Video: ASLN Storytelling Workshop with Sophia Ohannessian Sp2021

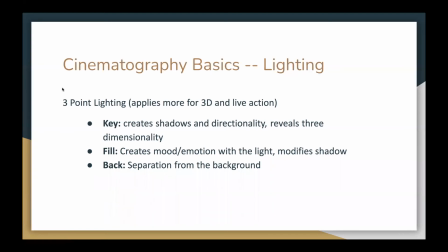(32:51)
And then again, lighting, this specifically applies towards 3D. So you've got your key, your fill, and your back. So your key is typically towards the camera, and then I'll explain in the next slide
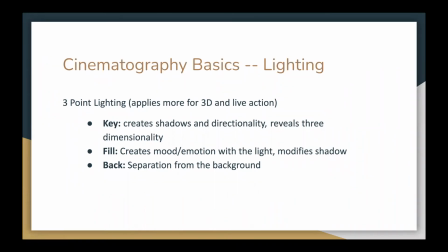(33:08)
what the different areas mean. But your key is typically right next to the camera, and it creates the shadows and the directionality, and it reveals that 3D shape. And then your fill creates your its mood and emotion,
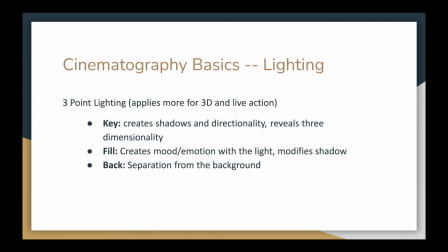(33:24)
and it modifies the shadow to be as sharp as you want or as soft as you want, depending how harsh your light is. And then you've got your backlight, which separates the subject from the background so they don't blend in.
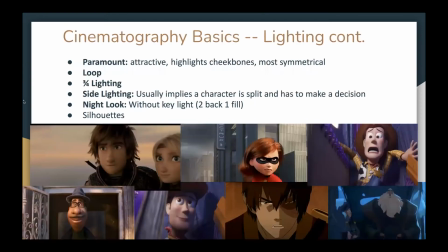(33:37)
So I've got some examples from animation, as you can see. So the most famous, oops, let's go back here. No, go back. So the most famous lighting and the most common lighting is the Paramount lighting.
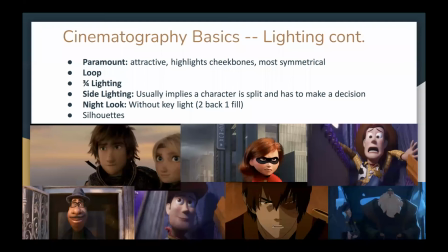(33:57)
It's also called the butterfly light, in which the key light is basically right next to the camera, and it creates this little butterfly shadow right under the nose, as you can see here with
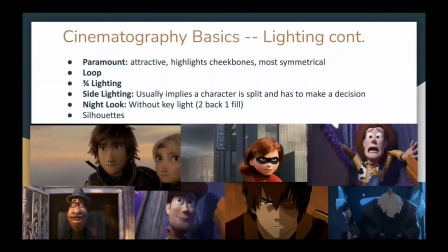(34:14)
How to Train Your Dragon. There's like this nice little butterfly shadow right under the nose, and it highlights the cheekbones. It makes everything really symmetrical. She's got it over here too. And you can see it a little bit more with Elastigirl here in the middle, this like butterfly shape of the nose.
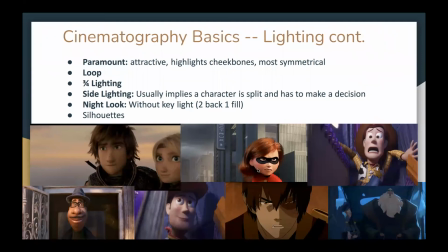(34:32)
And it's actually in many actors' contracts that their character has to have a certain amount of screen coverage and shots with this specific lighting, because it's the most attractive lighting.
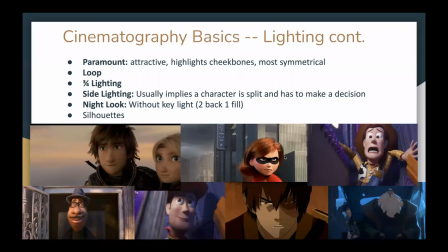(34:48)
And then once you get your lighting to go a little bit more, then you get your loop lighting. So over here, you can see on Woody, there's like this loop like this shadow just around his nose.
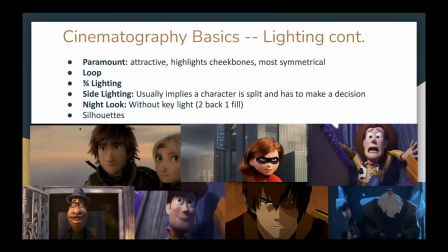(35:01)
And that's what happens when you've got loop lighting. And then you got your 3/4 lighting, which essentially is the key light gets a little bit closer, not to the side, but a little bit closer to like this 3/4 shadow.
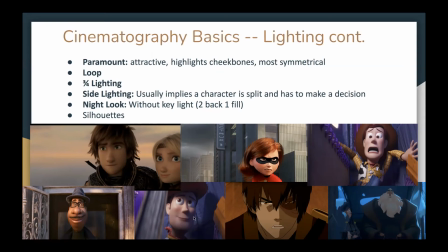(35:18)
And you can tell when a subject has 3/4 lighting when they've got this nice triangle of light right on their cheek. It's a very distinct triangle. That's how you know you have 3/4 lighting. And then this lighting, side light, is mainly used in 2D animation as well.
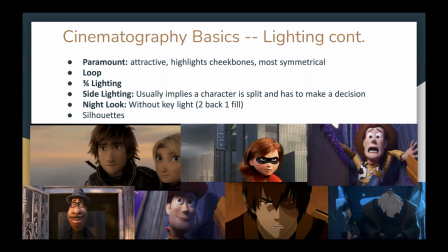(35:38)
The other ones, not so much, besides Paramount and side lighting. So side lighting is straight down the middle, the key light's right next to you, and there's like a very distinct line straight in the middle.
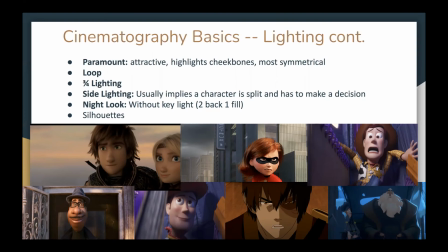(35:54)
Half your side is dark, half your side is light, and it always implies that your character is on the cusp of making a decision, and it's a very important decision that they have to make. So they're very split, they're very torn on something, and they're about to make a decision.
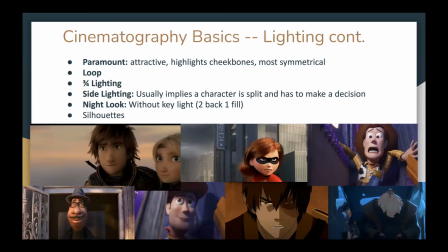(36:09)
And this is used a lot in 2D animation, so keep your eyes peeled next time you see it. And then this night look, again, this is more for like 3D and not so much traditional animation.
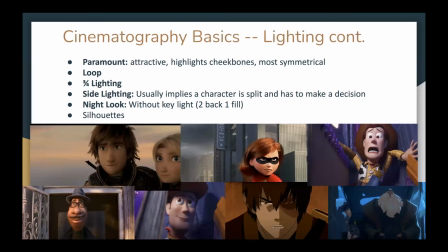(36:25)
But fun fact about Klaus is that they actually used 3D lighting techniques to light their film. Even though it's a 2D animated movie, they use a lot of 3D techniques. So how you get that is you get no key,
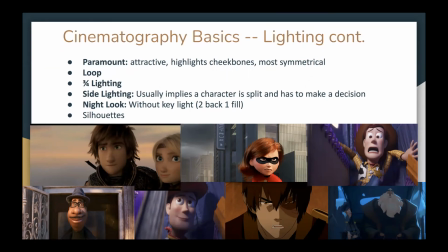(36:44)
but there's 2 backs and a fill, which creates that dark effect.